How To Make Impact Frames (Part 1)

Here are the basics of making these kinds of frames. First, always animate in ones. If you aren't aware, most animations are made in 24 FPS, or frames per second. Within this parameter, there's a technique of animating in ones, twos, or threes.
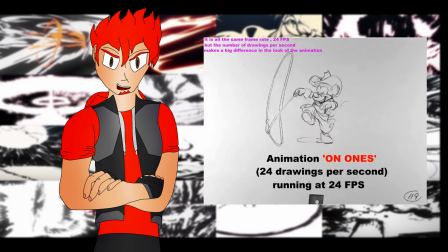(4:22)
Animation in ones means you show 1 frame per drawing, the full 24 frames per second.
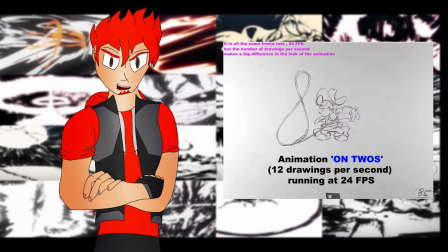(4:27)
Animating in twos means that you have 2 frames per drawing, so it's kinda like animating in 12 FPS. And animating in threes, you'll never believe this, means you have 3 frames per drawing. None of these techniques are really wrong, but I'm not going to go into too much detail here. Basically, what you need to know is, the entire point of an impact frame is for it to be quick and snappy. And trust me, the more you get the hang of making these things, the less you'll ever want to make them in twos or threes.
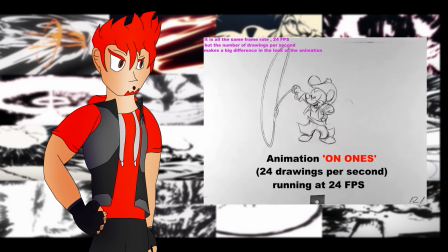(4:51)
So always animate your impact frames in ones. Second, have your color pattern decided. You can definitely use other colors in certain situations, however I would just stick with good old black and white to start. I would also advise against ever using more than at most 5 colors in your frames. At that point, you're kinda losing the point of an impact frame. Again, they aren't supposed to have a ton of detail, so keeping it simple is for sure the way to go in this scenario. Just to be clear, I will be using Procreate to make these impact frames, because I have a workflow that would give the average animator an aneurysm, but all of what I say can be applied to most any program, as long as you have brushes that are somewhat like my examples, which I can almost guarantee they will have. For most impact frames, you're going to want to use a pencil-like brush. I, for example, mostly use technical pencil. That way, you get that sort of grainy and rough look to your impact frames that a cleaner brush wouldn't give you. These are more common types of impact frames, probably because the grainy, scratchy pencil look usually heavily contrasts with the otherwise more polished product of the rest of the animation, giving the frames a more impact. The first way you can go about making these frames is by outlining. Basically, you just trace over the line art using the pencil brush. Also, you know that chicken scratch artists will tell you not to do when making a sketch? Guess what rule we're about to break? Now, there's a couple things I want to note about this technique. First, you don't have to keep this in mind, but to add some spice to these frames, you should keep in mind the thickness of your brush.
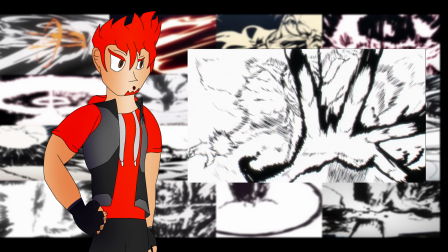(6:15)
Let's take a look at this frame here. As you can see, the hand has a far thicker outline than the rest of the body, making it the obvious source of attention. Now wait a second before you start doing this to all your outline frames. These tricks should not be used in all your frames. Another helpful rule of thumb is that the frame should get more intense and drastic as it continues.
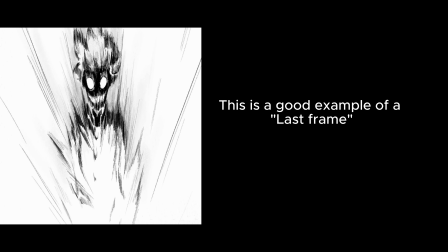(6:33)
The first frame should be relatively chill, while the last one should show the craziness of the impact. This also applies to how high you draw the parts where the outline rises and dips. The farther into the frames you are, the higher and deeper these should be.
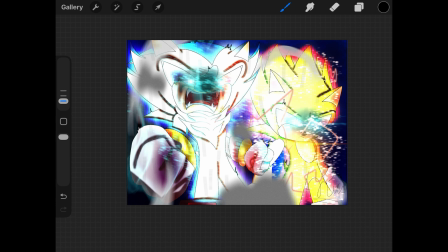(6:48)
Alright, so I realize what I'm saying might not make a whole heck of a lot of sense, so I'm going to do a live example right here,
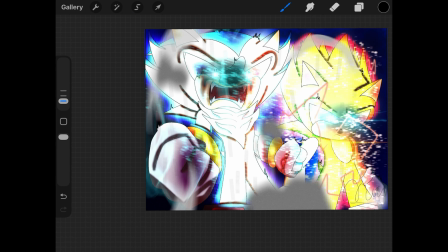(6:54)
using this picture of Hero Shadow and Awakened Supersonic I made.
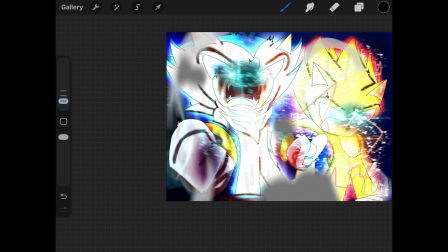(6:59)
Specifically Shadow, I'm going to be focusing on Shadow.
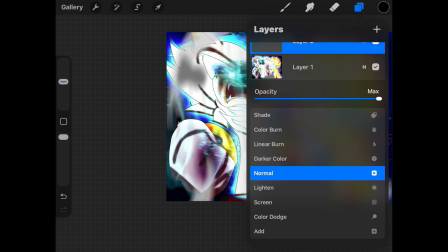(7:02)
So what I'm going to do is I'm going to pull up my technical pencil, and I'm going to lower the opacity right here.
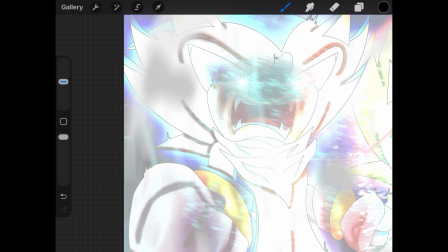(7:09)
So what I mean by this is the first frame of an animation should look more like this.
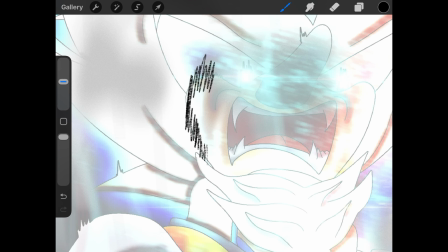(7:16)
So we're going to outline, we're just going to do the face, we're going to outline completely. We're not going to focus on any of the line thickness right now.
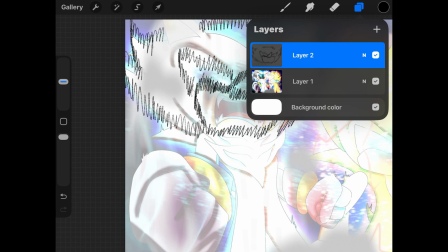(7:27)
Alright, and as you can see there we have a outlined shadow face for a impact frame. And this is what I mean when I say it should have, again, impact frames aren't supposed to have a ton of detail, so even this isn't very detailed, but this is what I mean when I say it should get more drastic,
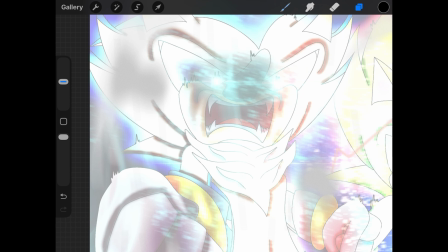(7:44)
is it should start like this, and then, for the next frame, for one of the last frames, you should do something like this.
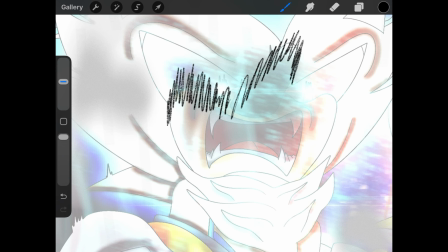(7:52)
Only, like, outlining the top of everything, just to kind of show, like, oh,
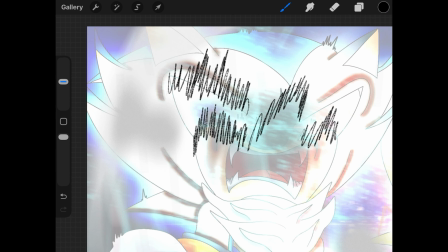(8:02)
it's getting less detailed and more abstract, which is kind of the goal for these impact frames.